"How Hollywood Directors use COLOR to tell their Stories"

And then we have this, like that, this island, like, you know, just normal tones, a little bit on the cooler side, it's cold.
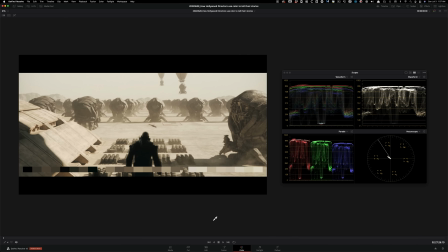16:40 And then here feels like a muted version of like Martian, right? If you will. Because I mean, if you just like pump in, like if we just go in with our, again, gamma and gain and start like really cranking it up and kind of pushing it,
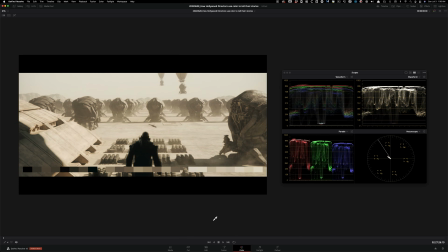16:55 we can create like a really, really nice warm look that would be natural. Like it won't be over the top, and it would look really cool, right? But that's just a completely different vibe. And then he created this lifeless, muted, it's printed on a piece of paper, like, right?
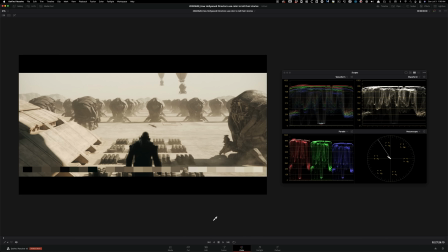17:14 This is what it feels like, a high-end magazine that I'm flipping through. Now moving on to Chef's Kiss, Blade Runner.
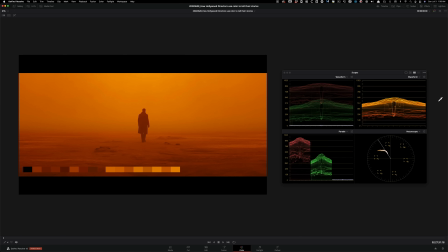17:21 Look at where it sits on the waveform, how everything is breathing, right? Like it right in the middle. And then they're using a monochromatic color scheme. The thing that I love about Denis is that there are times when he will let go and use a lot of color, like we saw right here.
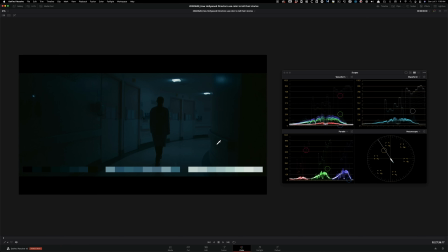17:40 And then now we're seeing it here. Moving on to Arrival, and completely opposite of this, right?
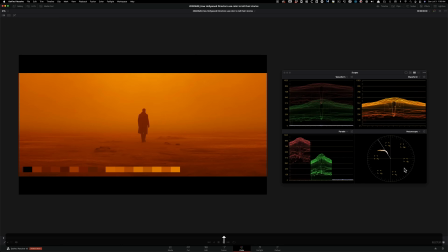17:46 Like, I mean, just look at the vector scope right here to here, completely opposite. If we were to go in there, right?
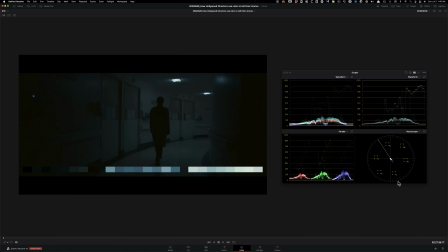17:52 And if I want to just pull that blue out and just make it sort of like what it would look like at night. And if I just do this, all of a sudden the whole impact is gone, right? Like it just took out the entire impact, the voice. It just took away the voice, right?
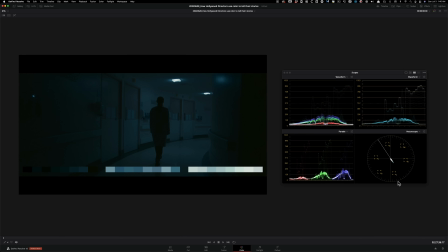18:08 But then this, it takes you there, right? Like it's a mystery. You don't know what's really going on, and it like kind of just grabs you and keeps you in that world. You can't pull out of it. And now that's also from Arrival. A good example of a complementary color scheme that is sort of muted, right? And especially muted on the cooler end, because when we see the warmth, there is a really nice amount of saturation there.
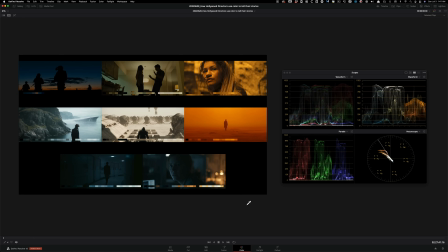18:41 But then here, it's a lot cooler. So Tarantino had a very specific style, right? Like that was his look. Same thing with Fincher, very much like his look. When you look at this, it's so amazing that it could be 5 different directors. And I love that. I absolutely love that, because every frame on its own could be a cover of the most expensive magazine you can ever buy. But collectively, when you look at it, it does have a magic. It does go together. Like this goes together, right? Because again, flashback sequence and then different worlds. Blade Runner, this dystopian, like futuristic situation we got going on.
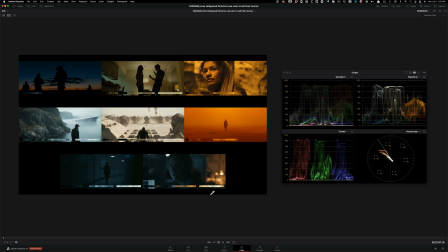19:22 And then Arrival, it plays off on that a girl with a dragon tattoo type of thing, like where it's kind of a mystery. What's really going on? Like, are the aliens here to like kill us? Are they going to leave us alone?
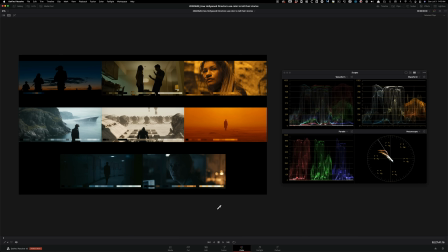19:36 It's sort of like this lifelessness, this helplessness, like that you feel and then it's just told through color.
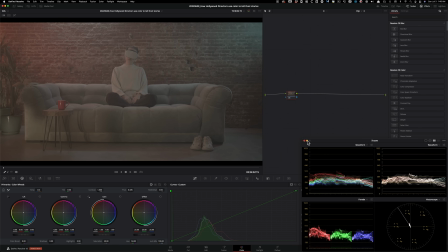19:43 All right, so time to apply what we learned. So I'm going to go ahead and create a few nodes, something like this. And then the first node, we're going to drop a color space transform, and we're going to select red white gamut, and then I'm going to select
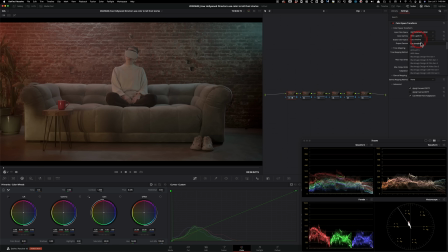20:02 red log 3G10, and we're going to select DaVinci white gamut here and DaVinci intermediate here.
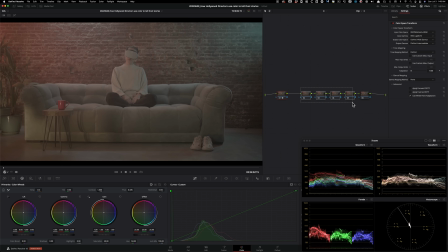20:11 Okay, so basically what that's going to do is that everything afterwards is going to be using DaVinci white gamut. Okay, and then finally in here, I'm just going to copy this, but then change the parameters. So we're going to put DaVinci white gamut here, DaVinci white gamut here, and we're going to put Rec 709 in the color
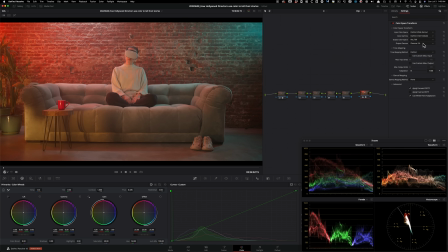20:32 space output, and then we're going to put output gamma to gamma 2.4. And then once we do that, now we have a proper conversion, and this is what it looks like.